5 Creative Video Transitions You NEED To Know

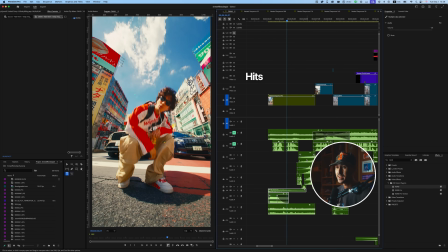16:30 in terms of sound design, I've just got these hits that I use all the time, and I've got sort of like this ambient street sound sign. You can hear right there. And then I've actually added a car horn, which is completely fake.
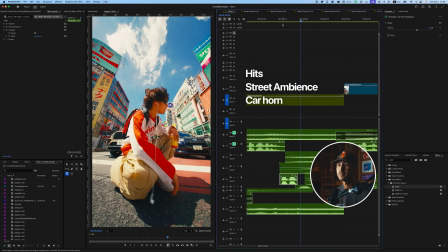16:45 That right there is completely fake. And I've also added like a ha. I think these two sound effects, the male huh sound and the horn honking, those are both added in and they're not part of the actual scene. I think those add a lot of interactivity to the actual video and makes it feel more real.
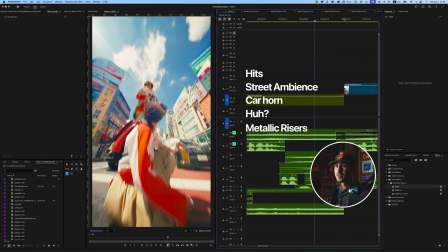17:04 And I've added a metallic riser up until this second scene here. And these are both just whooshes. So the sound design helps this a lot. But yeah, again, this is not a difficult transition by any means. It's basically just match cutting 2 scenes together and just adding a little bit of masking to really spice it up. The last transition I want to talk about today is this into the phone transition here.
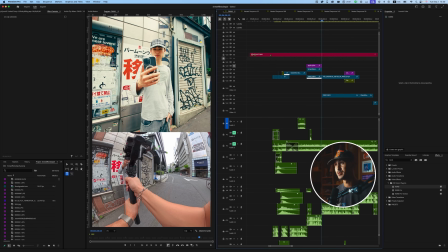17:27 It's really simple. I say everything is simple, but I mean, in concept, this is, again, very simple.
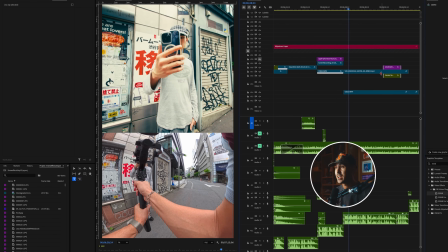17:31 So the first clip, basically what I've done is I have a gimbal here and I have Cody bring up the phone,
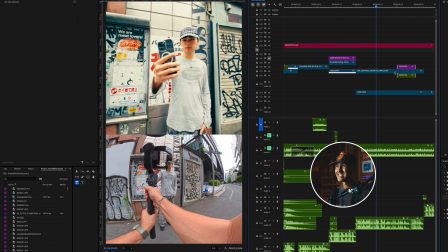17:38 and I'm using the 10mm wide lens, and I'm just trying to keep the phone as centered as possible. So I'm just trying to keep it centered right here.
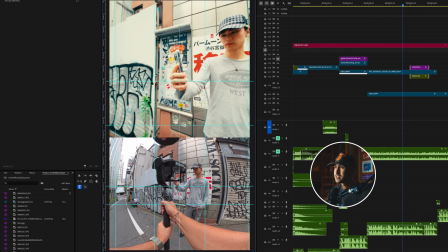17:45 And then as we walk around, we slowly try to keep it centered still.
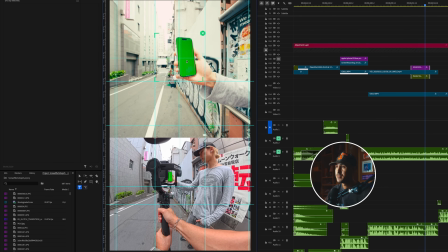17:49 And the actual phone, I've set to just have a green screen. I've just like screenshot of this green background and I've just set it on the actual phone so that later we can go ahead and remove this easily in Premiere Pro. The second part is once you get to that sequence, you're just gonna go ahead and use the Ultra key to remove the green here.
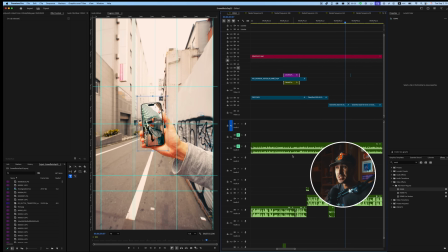18:10 Once you've removed the Ultra key, then you can go ahead and place your second clip into the actual scene.
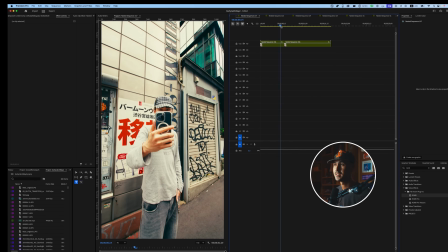18:16 So again, this is the first scene here, and between the actual like rotation, I've just added a little speed ramp right here, just to speed up. It's a little bit too slow based on my final edit. And we've gotten to this point.
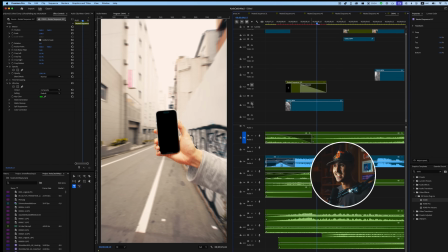18:27 Once you get to this point, what I've gone ahead and done, just added my second clip into this blank space here that you removed from the Ultra key.
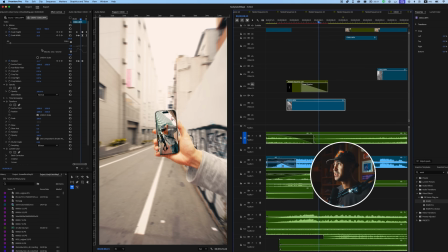18:35 And on top of that, I've actually added in a bit of a rotation movement on its own.
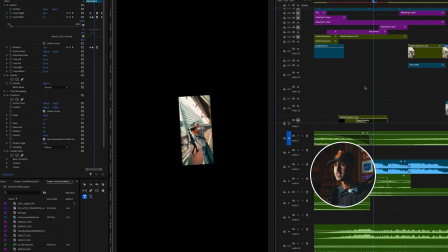18:40 And you'll probably be able to see this right here. This is probably easier to see.
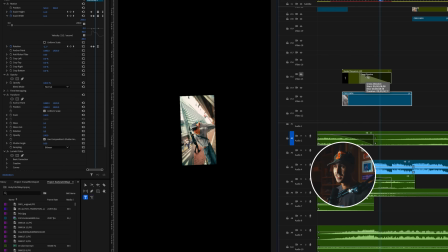18:44 I basically just added the rotation to match the phone rotation to add a little bit more emphasis.
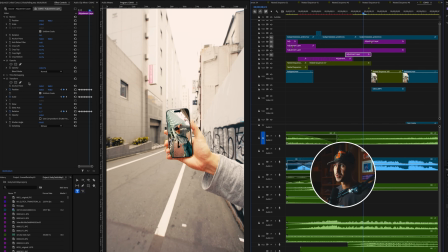18:51 And then to zoom in, I've added an adjustment layer with some transform key scaling to basically take it from there to zoom in.
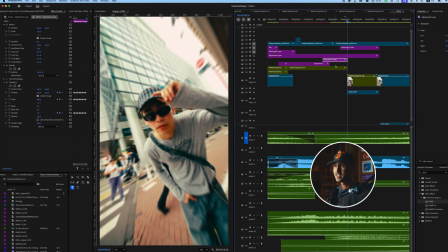18:59 And then we're basically just match cutting the second zoom in to the actual scene here.
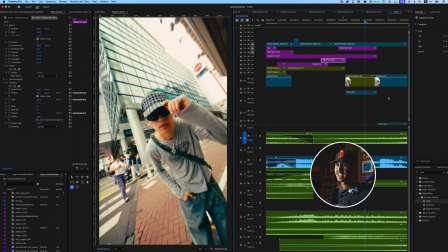19:04 And this is the actual clip, the second clip here. The second clip can be really anything.
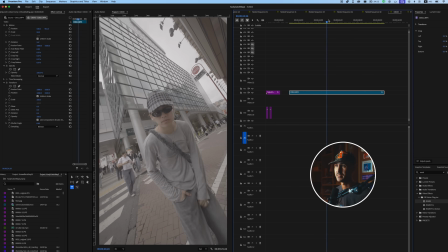19:07 It doesn't really matter what the second clip is because it doesn't have to match perfectly. The second clip, I just have like this interactive shot of him check himself sort of like in the mirror. I've added in this hit preset.
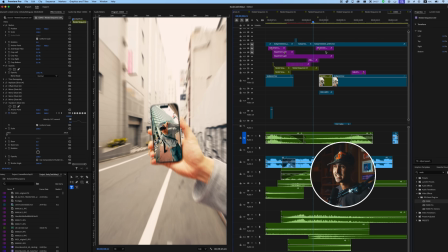19:16 By adding in this hit preset, it sort of adds that sense that you just zoomed into the phone.
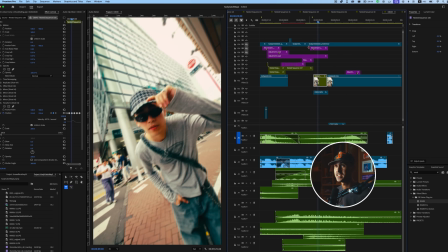19:22 And I've just cut this into the overall transition. And then finally with sound effects, again, brings it all together.
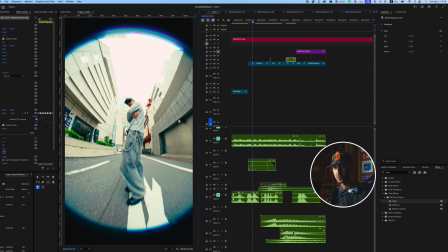19:28 I've just got some fun whooshes, again, double whoosh, third whoosh, fourth whoosh, just a bunch of different whooshes and impacts.
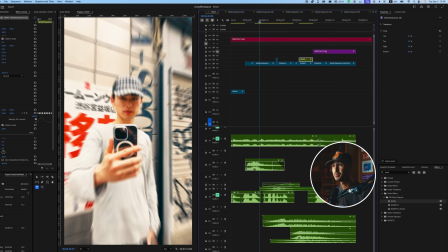19:38 to bring it all together. It's, again, a really simple transition. You can do a bunch of different things with this.
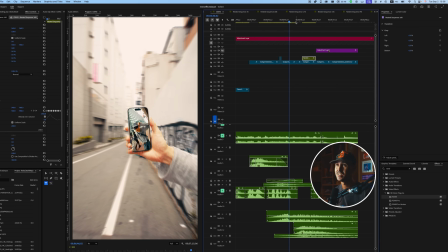19:43 You could do different movements into the phone. You can match cut different ways. All it is, again, is just making sure that you have a green screen set up on your phone that you can download from Google.
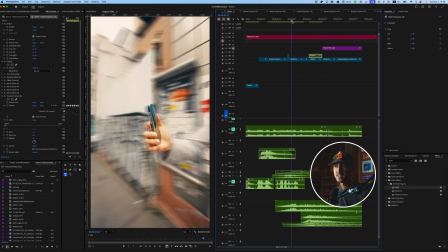19:52 It's super easy to do. And then do creative movements, and then later just ultra key out the green.
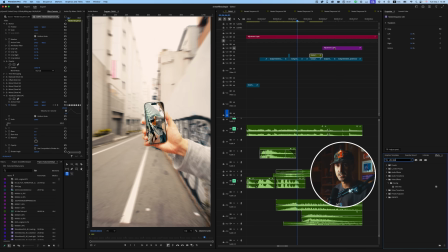19:57 You can just put on ultra key right here. Just use the ultra key and select the green area.
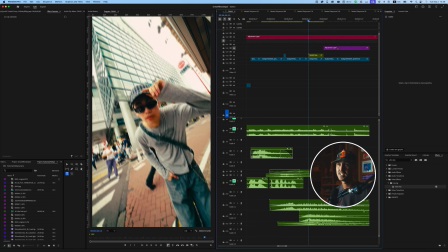20:03 And once you've done that, you can then zoom in and match cut to another scene, and you've got this cool like interactive phone transition.
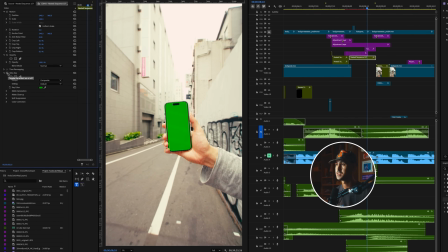20:10 Just to illustrate what the ultra key does, this is with ultra key and then without ultra key. So the ultra key basically removes all the green, and you can set this to like gray if you wanted to, and it would match out and everything.
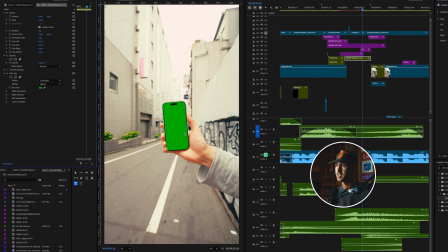20:20 But on ultra key, you just make sure you're selecting the green, and it'll key it out for you.
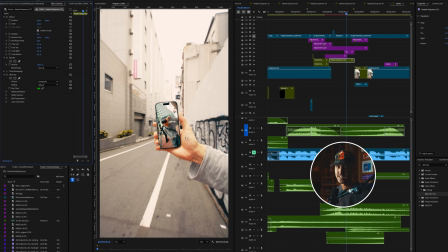20:25 Then you can play around with different cool things inside your phone. Again, simple in concept, just how complicated you want to make it depends on you. So yeah, those were 5 creative transitions that you can implement into your next social or YouTube edit.